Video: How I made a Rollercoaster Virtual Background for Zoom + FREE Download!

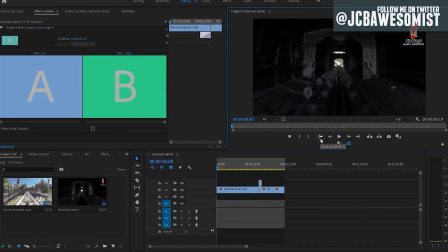0:03 Hey guys, I'm just back with another quick video. In my last one, when I uploaded the Gozer Gate zoom background, one of the comments I got in that video was that I should do a zoom background of a roller coaster. And I thought that's a good idea, except I didn't want to have the same problem I've seen with other roller coaster zoom backgrounds,
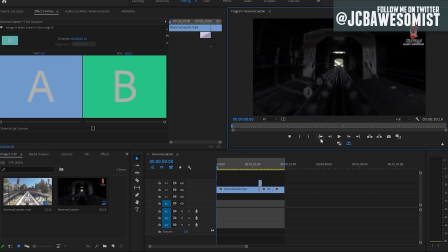0:23 where the point of view is facing forward, even though the person in the Zoom meeting would be facing toward the camera, which means they'd be riding the ride backwards. So I wanted to try to fix that, and I knew the best way to do that would be to reverse some roller coaster
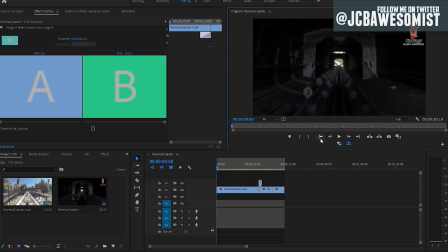0:42 footage so that it appears as if you're sitting in the back cart and you can see the track kind of flying behind you. And I started thinking, like, what's a good ride that I can kind of fake that with? And the best one I can come up with was Full Throttle at Six Flags Magic Mountain.
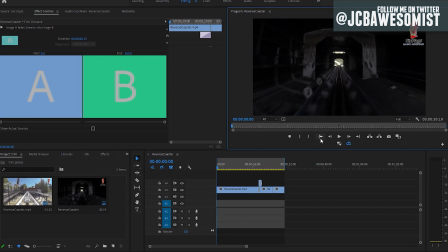1:00 So I decided I was going to create sort of a loop where it looks like the roller coaster just kind of never ends.
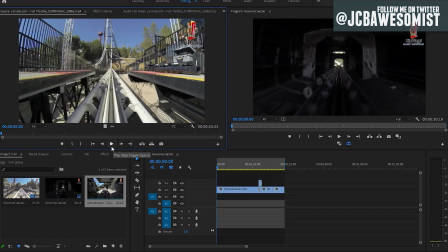1:07 So the first thing I did was I reversed the footage. The original roller coaster footage, for those of you who do not know, looks like this.
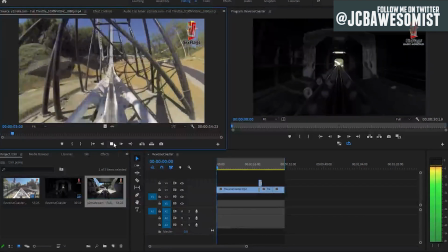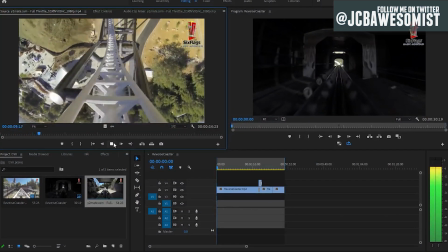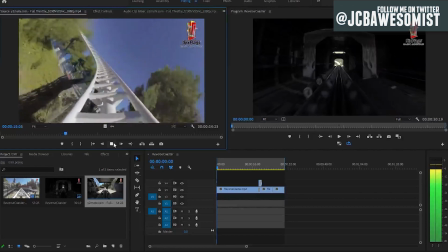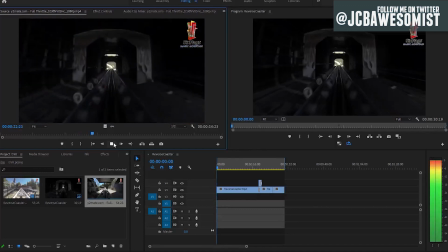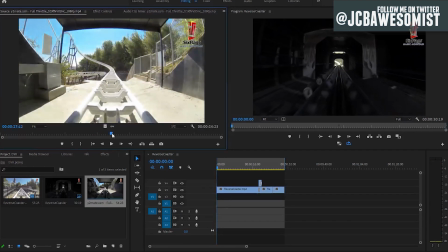1:41 Then you wait for a little bit inside the tunnel, and it launches you backwards.
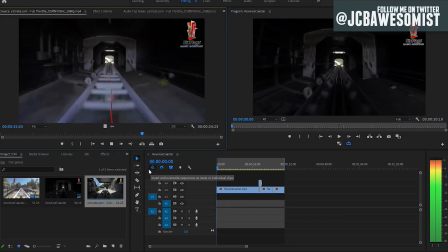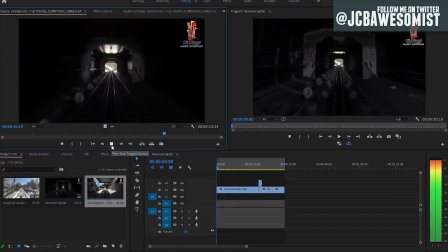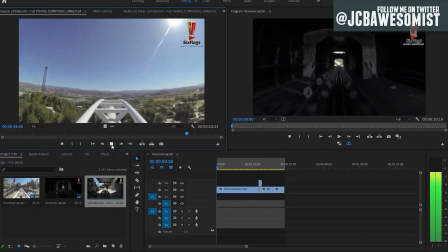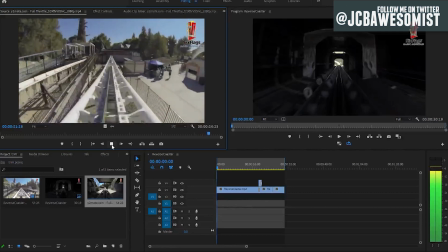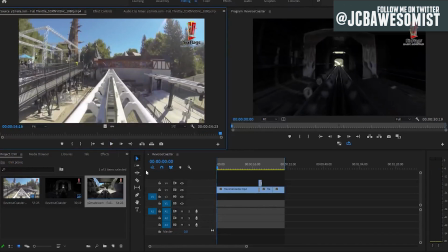2:06 So that's the original ride. So if you run it backwards, as you can see, the track flies behind you as if you were in the back cart of the ride looking towards the camera, which works out really well.
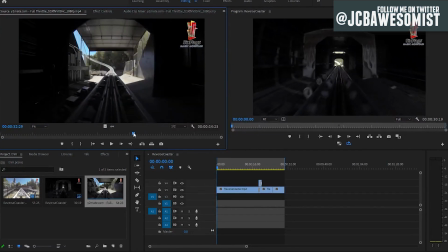2:16 This part here with the tunnel, though, kind of messes it up because you go forward then backward, and you do that in the real ride, but people unfamiliar with the ride will just think it looks weird,
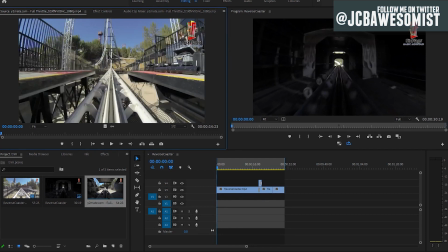2:25 they don't understand what's happening. So I decided to cut that part out. So I wanted it to loop fairly seamlessly, so what I did was actually cut it where it's in the tunnel, cut out the whole waiting, cut out the forward-backward part, so now you just blast through the tunnel. And we're starting our loop at the tunnel because it's like a natural cut point.
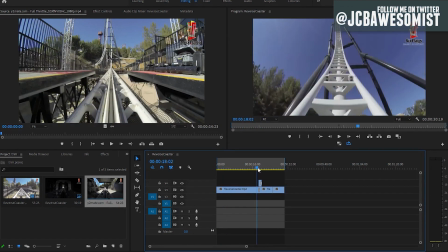2:43 And then, when we get to the start of the normal track, but the end of our
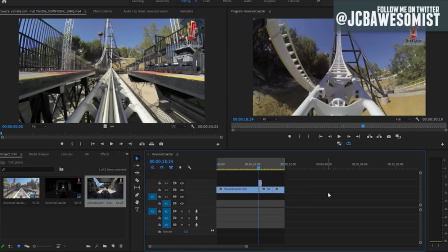2:50 reversed track, I did a couple of things here. First, as you can see, I did a film dissolve.
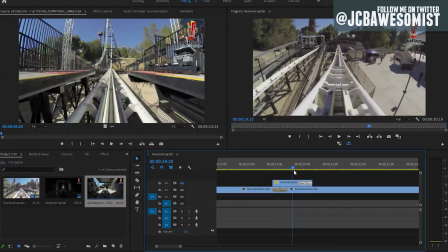3:00 Let me mute this top layer. I did a film dissolve, so it dissolves from one to the other, and then goes from the end of the ride, just now the beginning of our ride,
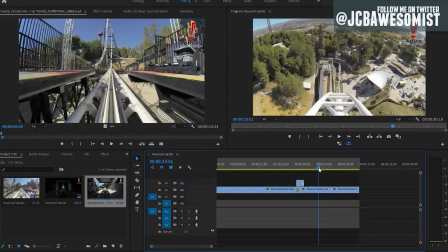3:09 through all the way to the end where we get back into the tunnel. Okay?
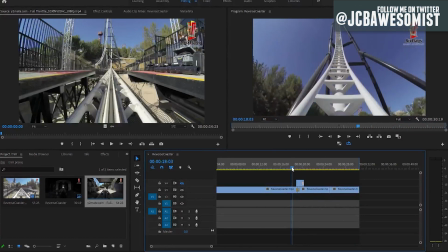3:14 So it loops. But it didn't look quite right with just this film dissolve. It's kind of noticeable. And even though it'll be in the background of a Zoom meeting, you're not really going to fool anybody into thinking you're on an actual roller coaster. I still thought I could probably make it a little bit better if I did some masks.
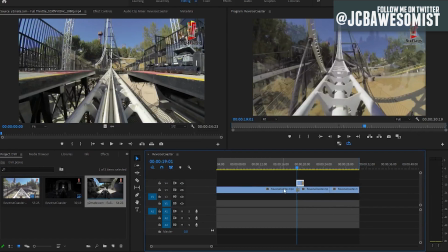3:31 So on this here, I just copied the part of the roller coaster we were already on,
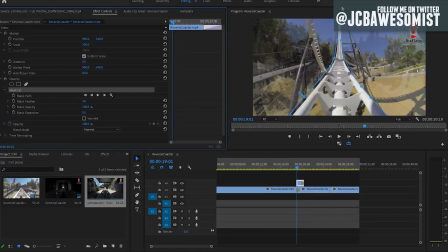3:38 and I basically just drew a quick dirty mask just around the track, and then feathered it actually I feathered it very little,
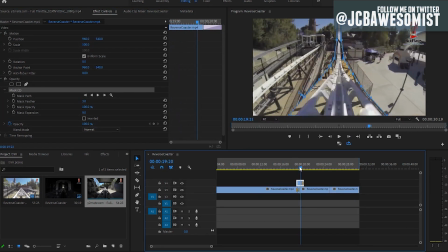3:45 just 3 points, and basically now that track stays there as like a focal point
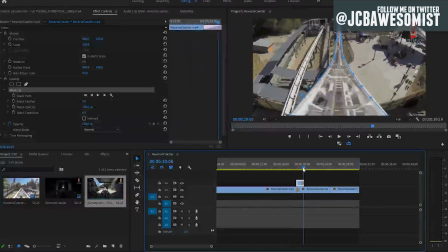3:51 until the camera shifts so much that it makes sense for it to just dissolve into the track below. So there's also a film dissolve at the end of this.
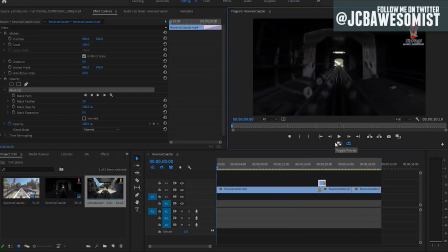4:00 So now, if I watch the whole thing back, there's no sound because obviously you don't want sound in a Zoom meeting, and I think they muted anyway, so there's no sound. But we can watch this play on a loop.